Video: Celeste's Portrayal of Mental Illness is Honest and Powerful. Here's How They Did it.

There is so much to unpack in that scene. Madeline feels really good about this. She feels like ready, she feels calm, she feels able to tackle her dark side, her demons now.
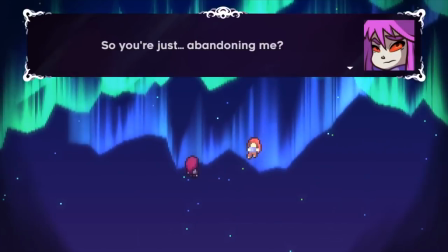299s
And then speaking with her dark side, she's saying that she wants to separate, that she's not abandoning her, she's setting her free.
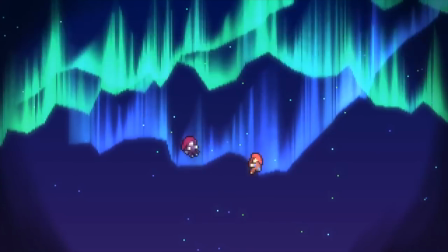304s
It sounds about as good as you can imagine, and if this were any other cliched movie, this would be the happy ending.
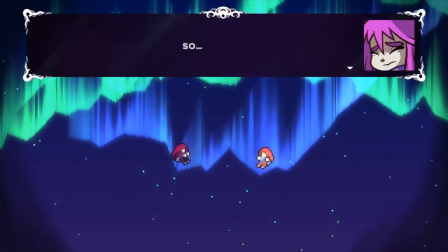310s
But that's not at all what happens. Her dark side says, you're so stupid. You can't do this without me.
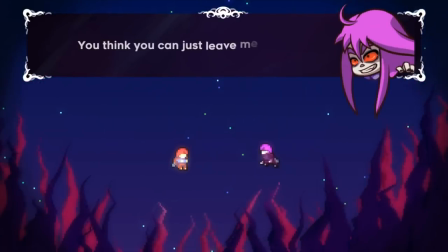315s
You're not in control. I'm in control.
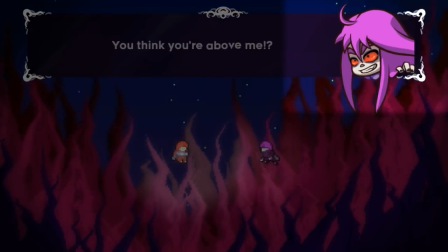317s
You even see her dark side physically crawl out of her portrait frame, as if to further symbolize, I have this power, you cannot contain me.
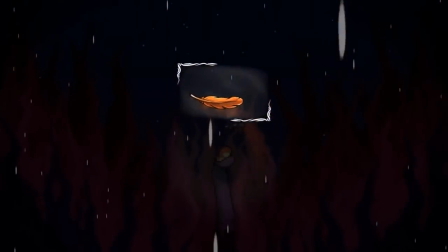324s
And then you're really proud of Madeline, because she's like, all right, I'm gonna do this feather thing. I can do this, I can control this.
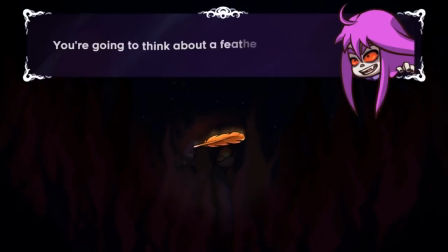330s
And then while she's doing it, her dark side says no. She cuts the feather up. She says, you can't do this. You don't have this control over me. Madeline feels the most prepared and most confident she probably ever has about confronting this negativity inside of her. And then when she does that, she's totally shut down. She's thrown down, literally to the bottom of the mountain and metaphorically to a really unstable and hurtful place. That's what happened when she tried to confront this and I think that's a really fantastic portrayal of mental illness. because a lot of times we see narratives, whether it's TV or books or whatever, where the prevailing notion is just will yourself to overcome your demons and that's what'll happen. You can do it. But this scene says no. You can try your best and be prepared and for no reason. You can just be thrown down and stepped on and hurt and it's not necessarily something you can always control. This scene especially makes me think of a passage from John Green's Turtles All the Way Down, specifically talking about how difficult it can be to fight against yourself and just prevail or get over it.
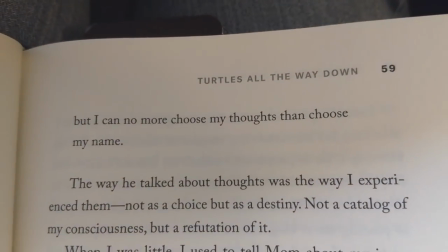390s
In this book, the main character's friend writes, I can no more choose my thoughts than choose my name.
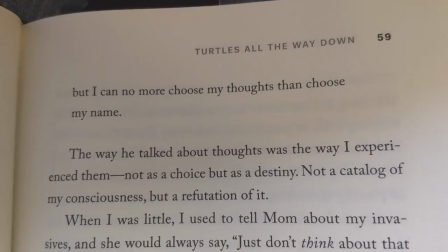396s
The main character then says,
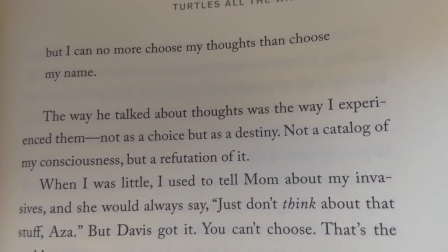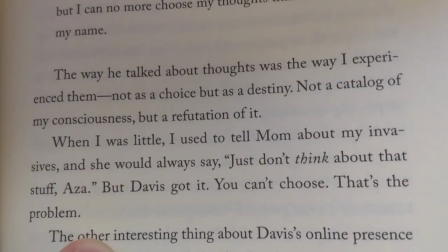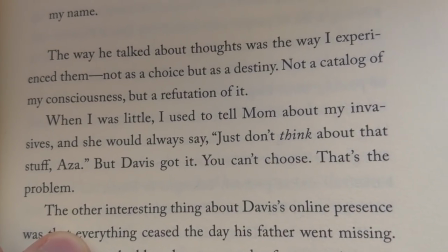You can't choose, that's the problem. John Green has talked about his own personal mental struggles and I just find it really interesting and accurate in a sense that something you see in Celeste is mirrored so similarly in Turtles All the Way Down. In both of these instances, the character isn't able to control the negativity that is enveloping them, that's overcoming them.
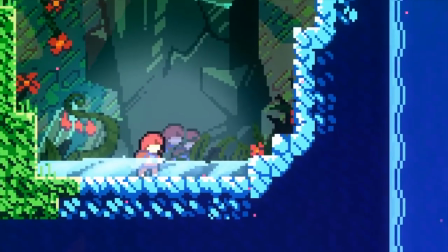435s
Now, to go back to Celeste, Madeline wakes up from the bottom of this mountain and she feels like a failure.
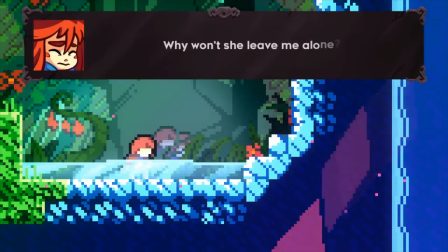440s
She feels like she couldn't do it, like she couldn't climb the mountain, like she couldn't overcome her personal demons.
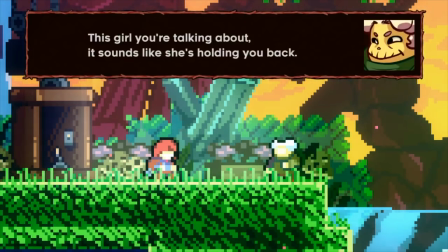445s
She decides to keep pushing forward, however, and she runs into someone who gives her an interesting and new perspective.
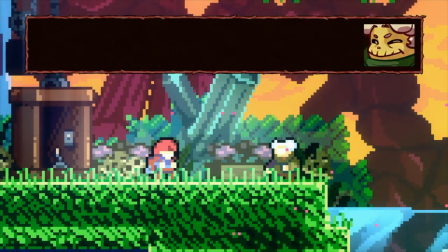450s
Maybe this dark side isn't just a representation of depression and anxiety and anger, maybe it's also fear.
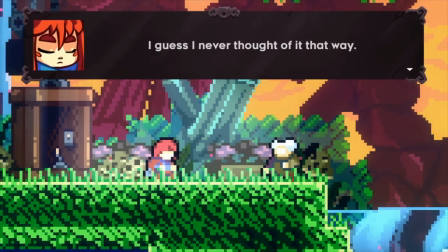456s
Maybe it's scared, and that's the reason it's lashing out.
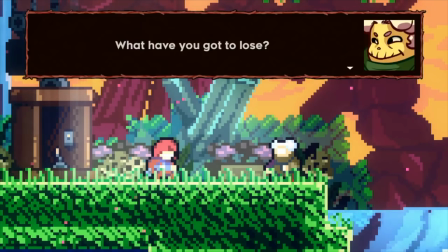459s
After considering this, Madeline realizes that maybe her dark side isn't something she should be fighting against, maybe it's something she should be working together with.
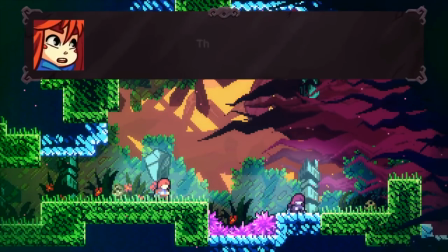467s
Madeline does eventually meet up with her dark side and she apologizes for what she did, saying it was wrong to try to get rid of her.
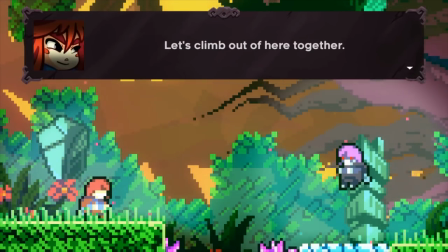472s
Madeline still wants to climb the mountain together, even though she knows her dark side is scared. The dark side, however, really is terrified and even says, don't come near me.
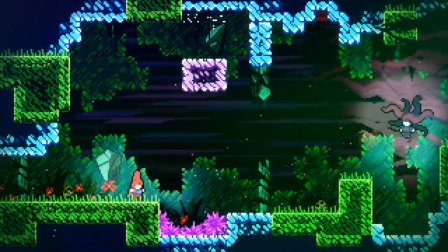480s
She does, however, and her dark side runs away. Madeline has to chase her throughout this mountain to finally reunite with her.
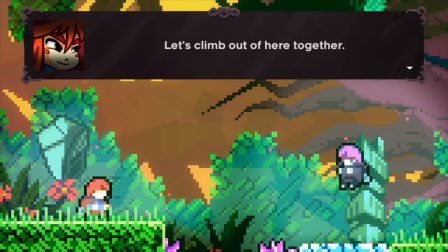486s
There's three things I want to point out about this entire sequence, by the way. First, listen to the music that starts playing when Madeline tries to reconcile with her dark side and the dark side runs away.
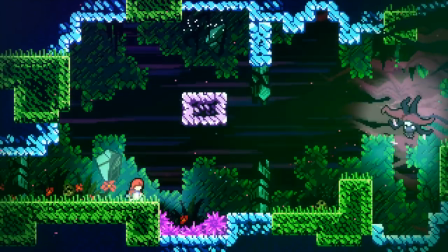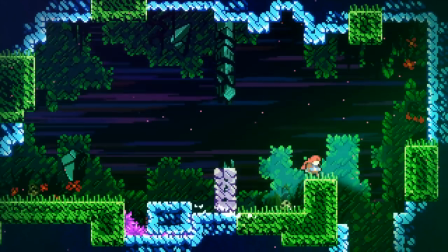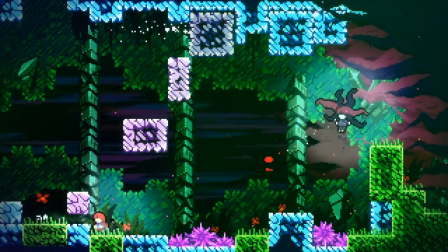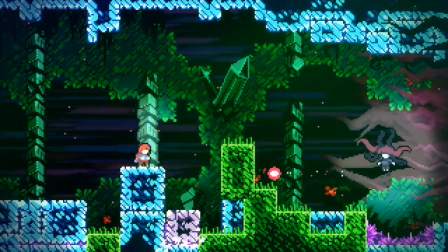510s
It's this intense chanting. It's what you would hear if someone's own mind was at war with itself. I think the music does an amazing job of capturing the emotional turmoil and intensity that both Madeline and her dark side are experiencing.
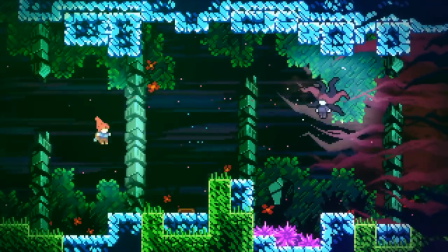523s
The second thing is, notice the environment that Madeline's chasing her dark side through. There are these dark black and purple spikes, just like there were before in Madeline's panic attack.
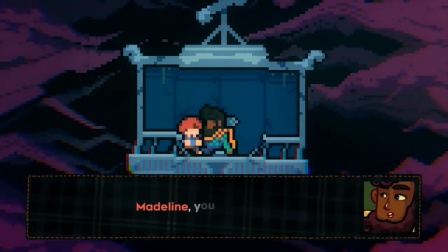531s
Those are a representation of Madeline's dark side, and during her panic attack, they were enveloping. They were consuming her thought and vision to the point where she couldn't do anything.